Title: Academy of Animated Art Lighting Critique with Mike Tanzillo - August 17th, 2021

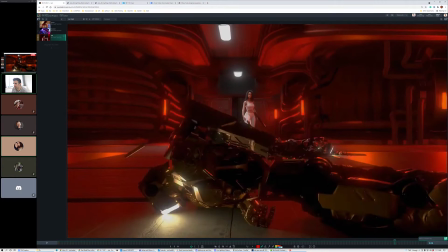(4:15)
That just makes me happy.
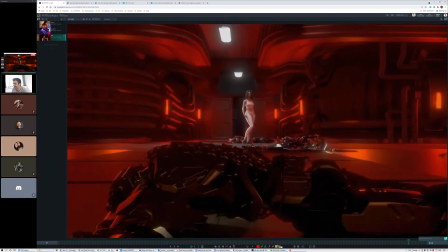(4:17)
I also like, I don't know if this is new, but his, like, because he has this light coming out of his face, I'm much more aware that he's face down at the end.
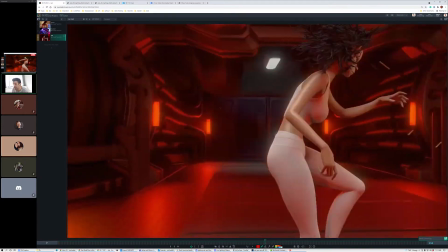(4:26)
Yep. And like just like a crumpled mush of a robot.
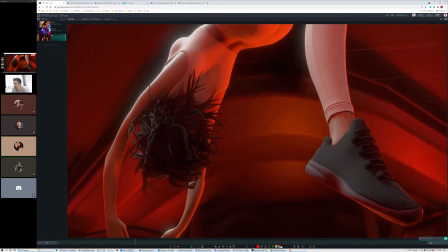(4:33)
I think you see it better now from before. I added the brightness on the red robots that you were talking about.
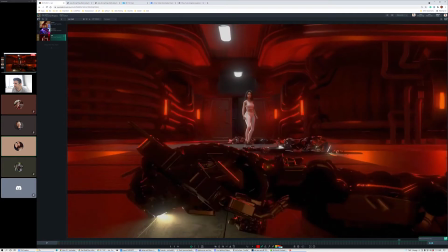(4:39)
And I animated the gold robot's light so it doesn't hit her till he comes on frame.
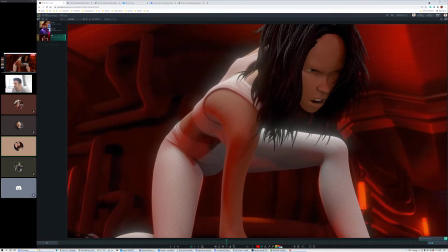(4:47)
So it got rid of that stupid issue we were having in the flip, which you don't see, but it's there.
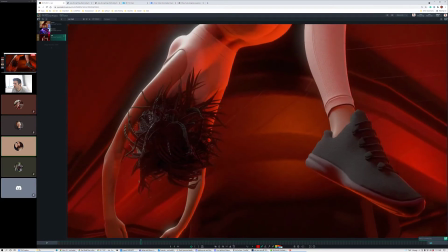(4:52)
Well, actually you do see, because you do see the flip. I'm actually pretty happy with how this looks.
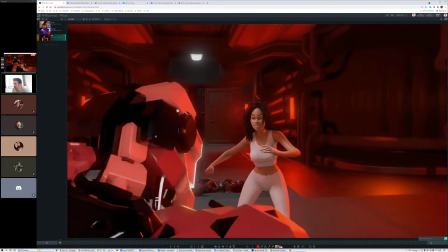(4:58)
So the point lights that you're adding in the background are generating like these kind of pockets of red on the ground. Yeah. Yeah,
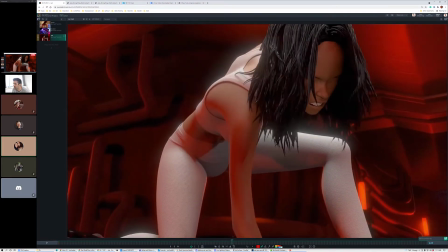(5:05)
I think not the pockets were always there, but it's more of there by the doors,
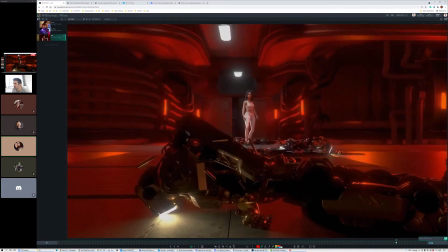(5:10)
so it actually looks like the sconce is generating the light, unlike before where it was just black and it wasn't right.
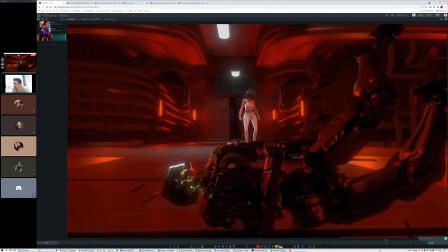(5:15)
Got it. So I went and added that. Let's see if we can see it at the end here. Yeah, that looks good. I think I wonder if. No, it's good. I was gonna say I just wonder if the floor, if these little pockets are a little too tight.
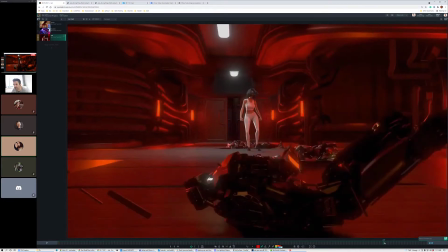(5:31)
Like it'd be nice to soften them a little bit more, but I think they're looking good.
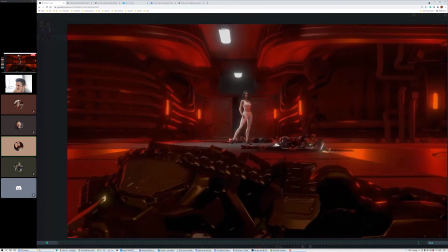(5:37)
It also kind of depends on the angle that you look at them too. Like, that's the other thing I like is as the camera moves, the light, how the reflections hit or shifting, which is nice.
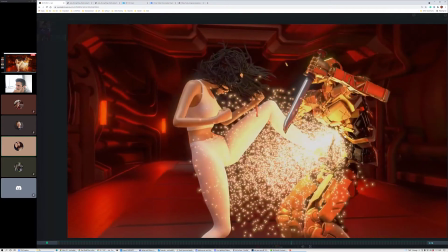(5:47)
And I've got different textures now. Well, I had different textures before,
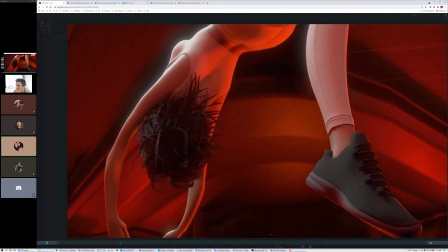(5:51)
but you can see them better because what I did was I rendered the layer with the sconce lights at 1,000 sample because I figured out how to do different layers of different samples,
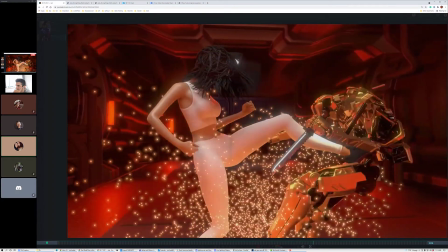(5:59)
so you can really see the textures in the metal now.
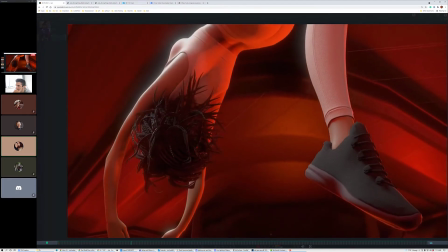(6:04)
Since those are the only lights that are hitting the sets basically, except for the white lights.
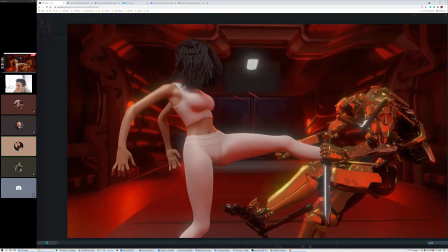(6:09)
But I think the values look good. I think she looks integrated. I think you can see, they're going in and out of the white and the red lights.
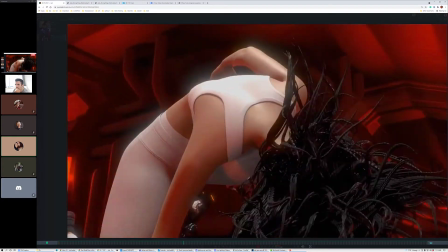(6:16)
Yeah. And it definitely has a feeling to it now of like there's an emergency situation going on.
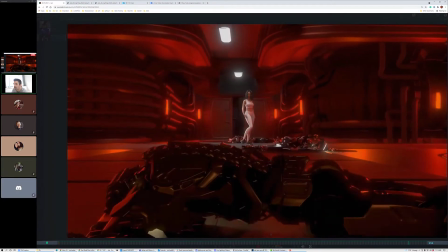(6:22)
So. Yeah. I think it's all playing out really well. I think the only area that I was seeing that I would just
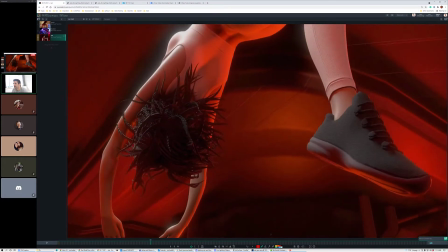(6:32)
because as her hair as she stands up, like because it's nice and it's like got really good shaping as she comes around here and it's got good shaping here,
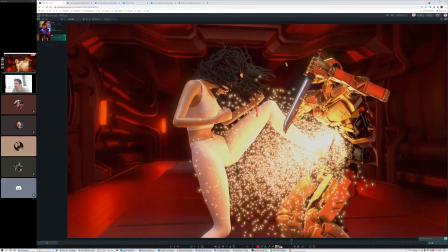(6:38)
but then when she stands up, like in this, it's kind of a little bit more uniform because I guess it's kind of laying out flat.
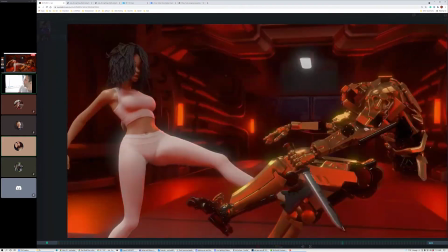(6:44)
I think that's fine. I'll open it up. Do you guys have any thoughts on this?
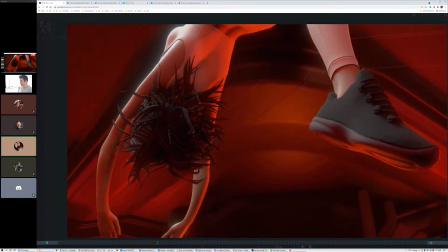(6:49)
I think the reason it looks a little flat is a lot of the light is coming from the robot light, which is basically just an emissive light.
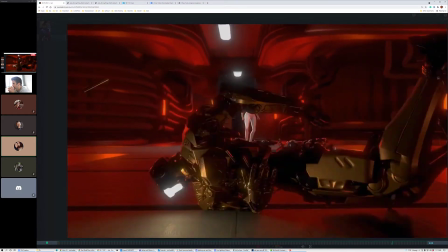(6:55)
So as you watch, if she gets closer, that's the light that hits her in the front. So that might be because that kind of overtakes the white light from the top.
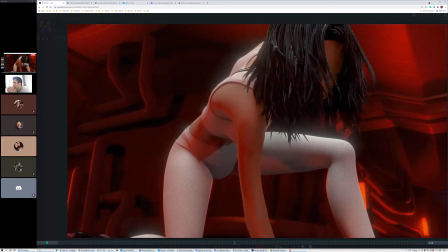(7:03)
Okay. Yeah. What do you guys think? How are you guys feeling about this?
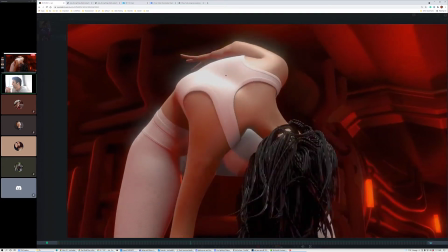(7:13)
Silence is good. I think we like it. I'm happy. Yeah. I'm happy. So keep going.
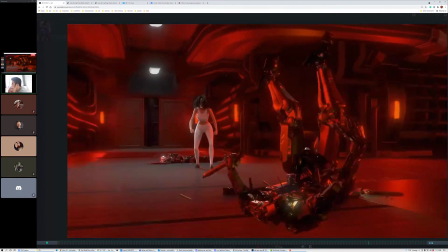(7:18)
Yeah. So just keep going. Keep the polish, and then we'll keep moving along. This is going great though.
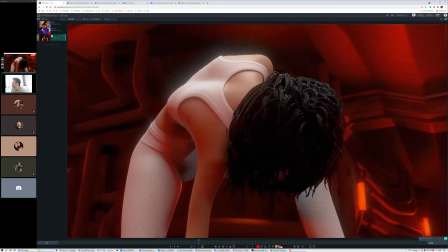(7:24)
All right, and then. Light from up top, it looks really good on her, the white one.
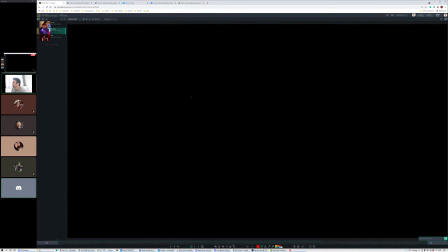(7:30)
Yeah. Yeah. Totally. Cool.
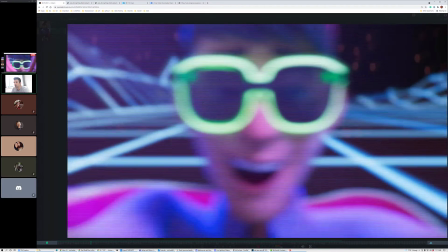(7:35)
All right, let's take a look at Hisham, who has an update on this, and I saw it.
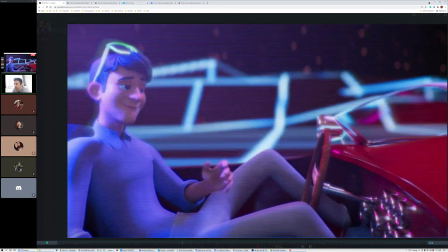(7:40)
It looked like it was off screen. Oh yeah.
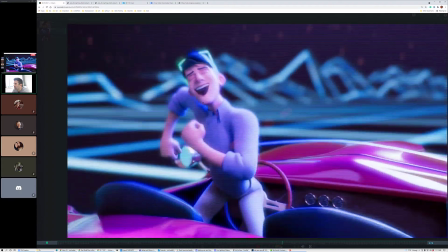(7:45)
Yeah, I think it was more influence of off screen lights onto the car itself.
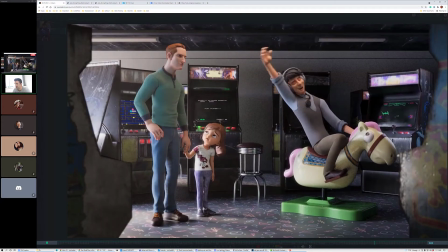(7:50)
If I remember, I hope I have that right. Let me just take a look at the.
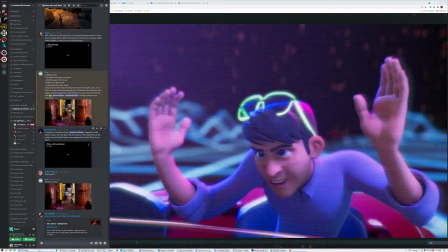(7:54)
Yeah, because it was just added here. During the community, Jordan suggested to add influence lights from the BG to the car and car.
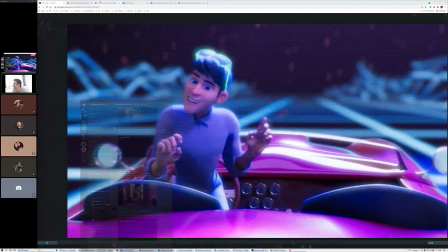(8:03)
And I added them to the render. I like it. Yeah. So basically, we had some notes that were outstanding yesterday.
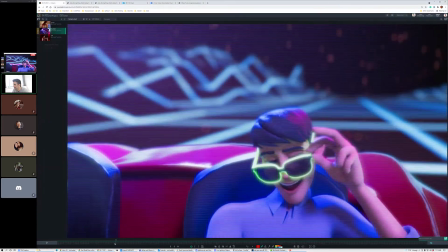(8:10)
But the other idea was to add more reflection. I think that's great.
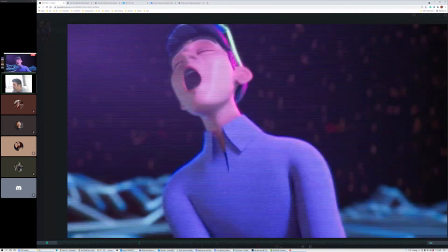(8:15)
I mean, in just looking at that, I think that looks really good. Do you guys have any?
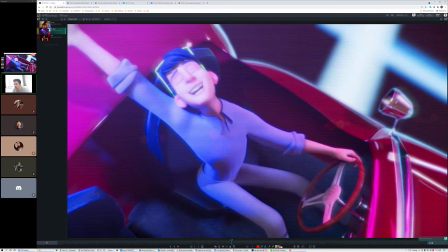(8:21)
The only thing is that in a couple of, and this is so dumb, only if it's like a separate pass.
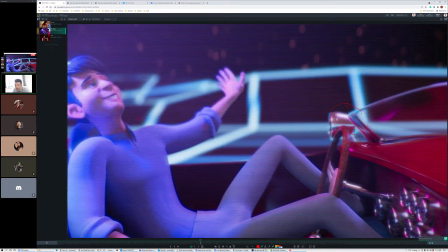(8:25)
If not, don't worry about it too much. It's just like right here on the corner of this, like it's a little bit bright, like it almost like kind of,
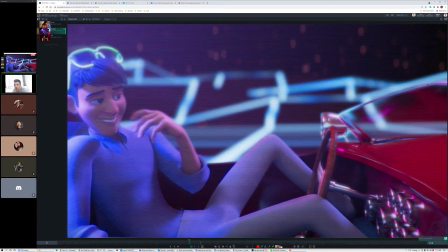(8:32)
because that like the way that windshields work is that there's a frame on them and it's not just like all glass.
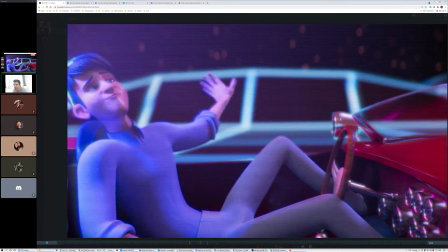(8:38)
So like you wouldn't exactly see that passing through or getting that bright there on the edge, but it's totally fine.
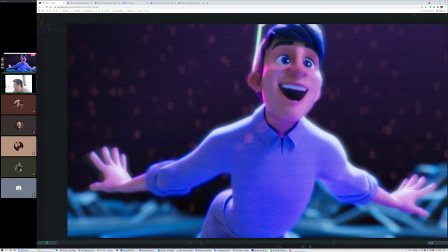(8:46)
It's only if you can mask that area out. I would say worry about it.
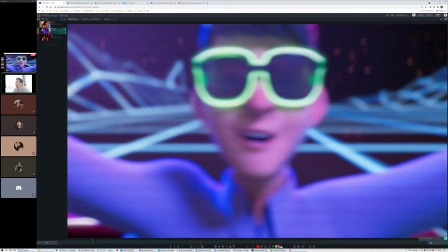(8:51)
If not, don't worry about it. Yeah. But I think that's a really good note, and I think that's a really good execution of the note as well. So good job there. All right, let's hop over into our stills.
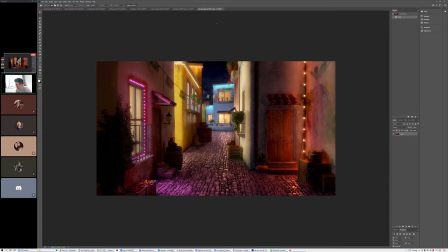(9:05)
We've got Ruby. We got yours up here, so let's go ahead and take a look at that. We've got the previous version and the update. Let's just wait. Oh wait, there we go. That's why. Copy.
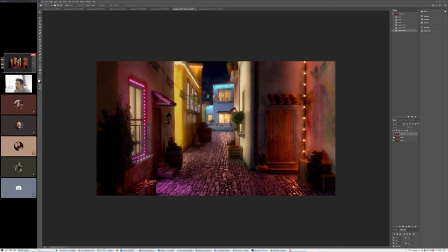(9:25)
Let us. So this is the previous. This is the update. Yeah, it looks a lot better.
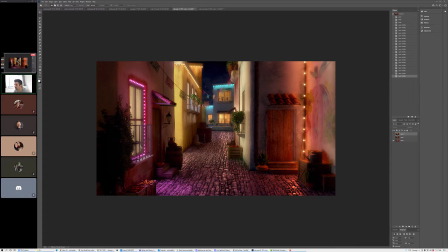(9:39)
Yeah, I think like adding this little hits of light on these midground characters, on these midground objects, looks really, really good. I think darkening that background a little bit helps. I think just saturating that light helps. Increasing the light over here is looking good.
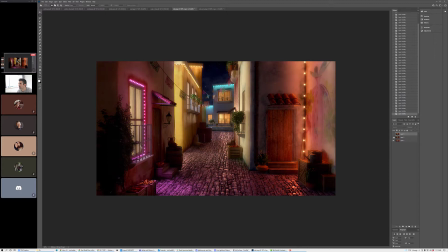I'm just looking at I think the big thing versus what we were seeing in the reference from previously was just getting that layered
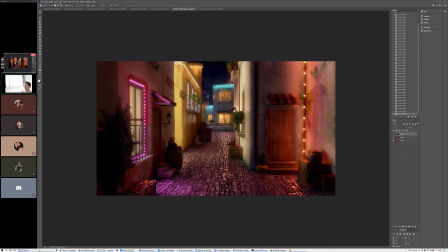(10:15)
atmospheric kind of foggy thing going on, where it's just like I basically just think you need a little bit more diffusion overall on it, but a little bit more favored towards the background than the foreground. So like something like
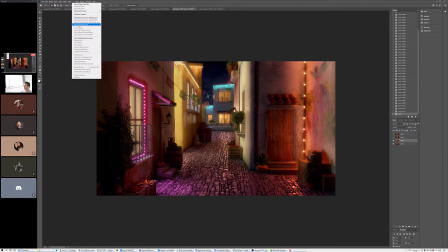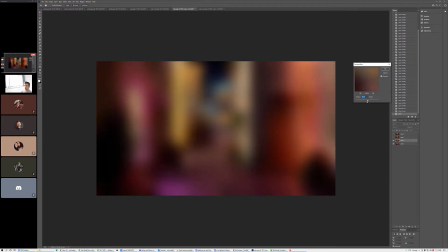this, and then
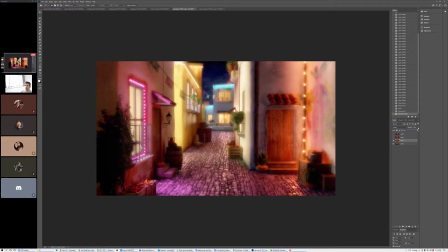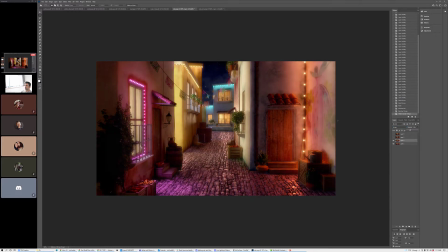(10:47)
so this realm, but maybe actually let me do it this way. Let me do this like with a little less opacity, and then I'll do a second one of the exact same thing,
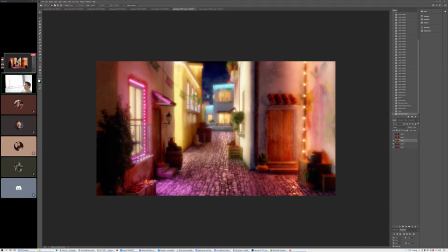(11:00)
but in favor just towards the background and just in this little mock-up.
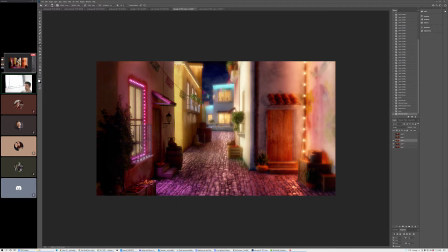(11:06)
And while I'm doing this, Ruby, how do you feel about this? Are you liking it? Are you feeling comfortable with it? Is this going the way that you were hoping?
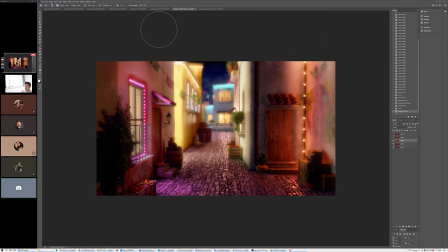(11:14)
Yeah, every iteration, I love it. Yeah. I love it even more. Yeah, I still feel like I need a little bit more to get it like that magical feeling. It's tough Yeah. because you are going for magical, right? Which is like, yeah.
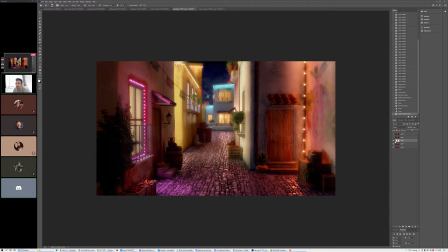(11:34)
So I think that I get it, magic. I think that by adding just this little bit, like a little bit more diffusion, again, more favor towards the background than the foreground would help. I also think that this magenta pocket that's hitting the ground there, I would like to, it's almost like I want to take it and just stretch it out a little bit more.
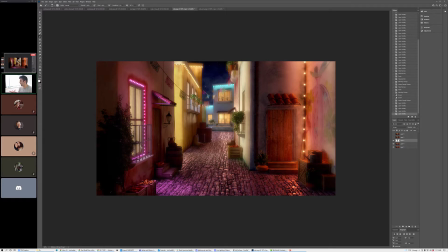(11:50)
Because one of the things that was really nice about the original was like the flow of color across the ground, and like there were some brighter and darker areas, but like I just think that's creating a little bit too much contrast down there, and I just kind of want to soften it overall. But everything else I think is looking just about right.
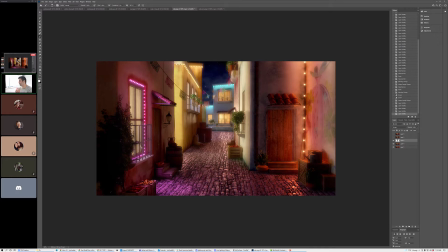(12:08)
The one thing I would like to see before we finish this is a pass where you just imperfect the hanging lights, right? Because like it almost feels a little too robotic right now,
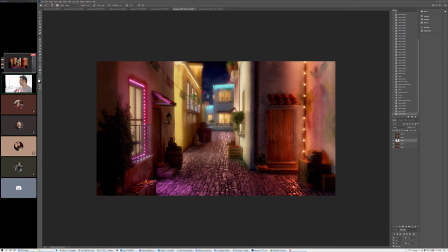(12:22)
and not like an organic light that's being hung by people, and there's going to be sags, and people aren't really that good at hanging these types of lights.